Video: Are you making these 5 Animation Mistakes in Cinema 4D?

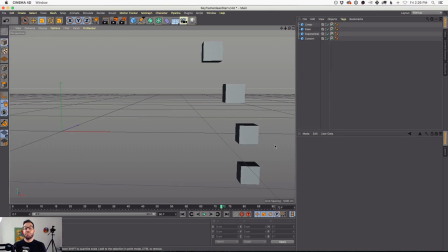(20:43)
Let's go to OBS. I've got to switch it. Bam. Okay. Now let me make sure we're good. Okay, here we are in Cinema 4D, and we have four cubes. And the thing I want you to pay attention to is the movement of these cubes.
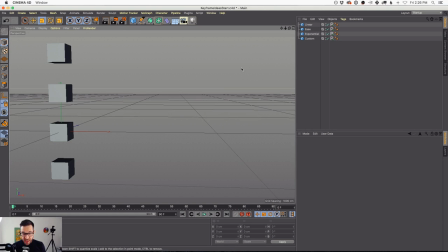(20:58)
These four cubes go from over here on frame zero, and on frame 90, they're over here, right? So the thing I want you to remember is the start and end of both of these, of all of these animations, are exactly the same.
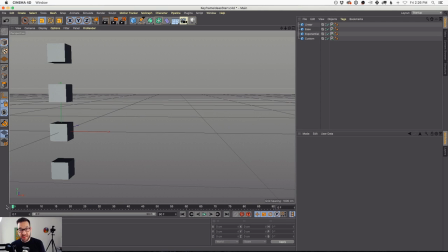(21:15)
And the real difference between all four of these is going to be how they move from left to right. So let's just start with a linear keyframe. And in this case, I did use signal just because it's really easy to tweak keyframes.
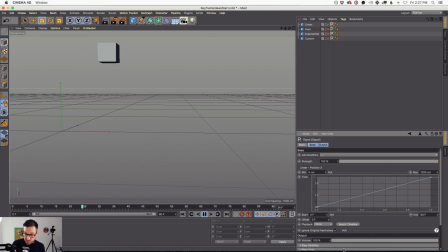(21:28)
Like I said, all of our animation plugins allow you to control the curves so that you have more control over your animation. Now, this is a really typical linear keyframe, and that just means that there's really no speed difference through this entire thing. It's just an ongoing train movement from left to right.
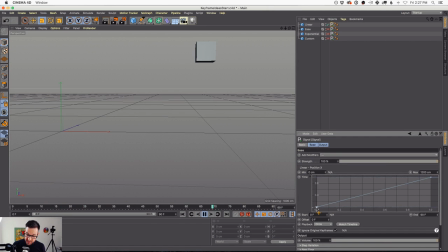(21:46)
And that's you can see the curve right here going from zero to, in this case, 1,200 centimeters. So we're going from left to right, really. Now, because I'm streaming, there's a little bit of jumpiness, but let me let it cache here. There it goes. Real boring linear keyframe. Definitely something you want to avoid.
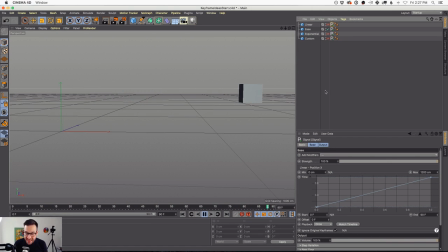(22:03)
Okay, the next step up is an easy ease style. Now, let me show you this curve. This curve is more of a default inside of Cinema 4D. Also, After Effects has some eases that are good to get started with, but you can see it's, you know, it's a little bit more human, right?
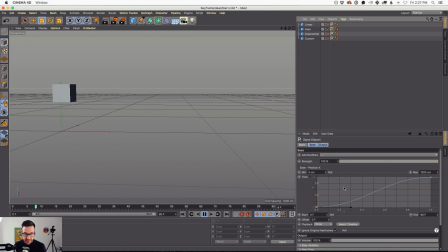(22:22)
We have a little bit of stopping and starting. It's speeding up and slowing down. This is kind of the next step up, right? The next one above that is what I call an exponential curve. Now, I use this one a lot in animation, and it's the ability to really get some speed going on.
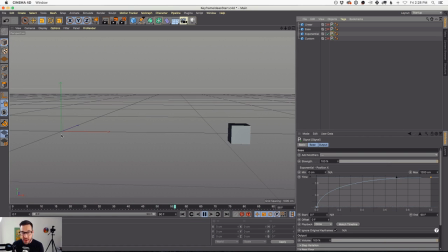(22:41)
This is about the variation. This is about number two in our common mistakes. This keyframe is still only two keyframes, by the way. It's one at the start, one at the end, but the speed between it is drastically fast at the start and slow at the end.
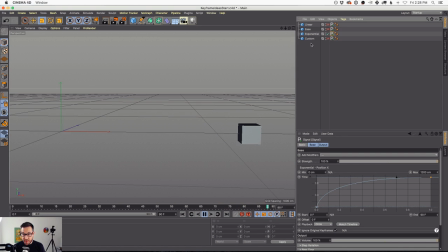(22:59)
That gives you a much more visually interesting way to get from A to B. Now, custom, this is a little bit of an experiment. I was playing around with a few of the things that you can do to get an object from point A to point B. Now,
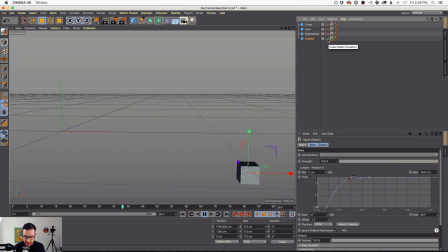(23:17)
in this case, we have a little bit of anticipation where the object goes back, moves forward, and kind of settles into place. Now, this is very rudimentary. Like I said, I am not as prolific and useful inside of Cinema as an animator as I am inside of After Effects.
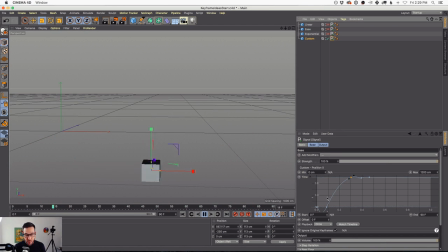(23:34)
And again, that's why we brought David in to do the course. He knows this stuff way more than I do, but I wanted to give you a sense of how much more intricate you can make this to go from point A to point B. And don't forget that this is only on the X axis. We can have this object hop over.
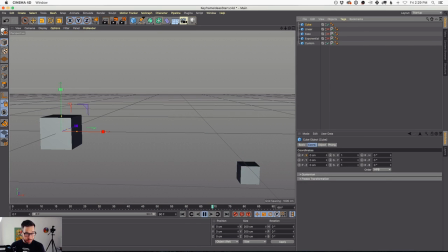(23:51)
If you could see my mouse, or if I could add another cube, we can have an animation go like this. And now the start and end is exactly the same, but now we have variation in a height as well, and not just a train rolling through.
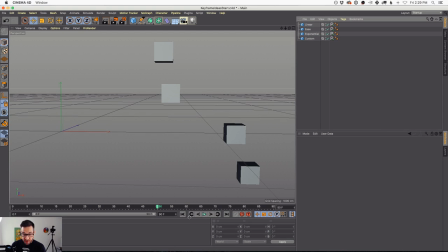(24:10)
So this is really, really rudimentary way to show this. But look at all four of these cubes are essentially, you know, if you look at them in a keyframe way, they all have the same start and end keyframes. But the way that they're getting from A to B is drastically, drastically different.
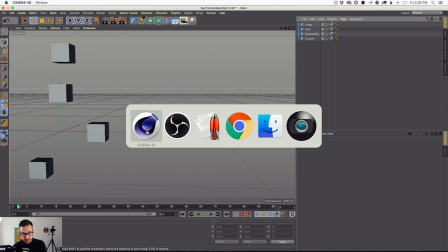(24:29)
And these are the things you need to start to learn inside of After Effects, inside of Cinema 4D, to be able to, again, control what you're trying to do. So What's another thing that you could do to start to learn this stuff? Well, you know, I've said this a lot. I would like you tonight or tomorrow.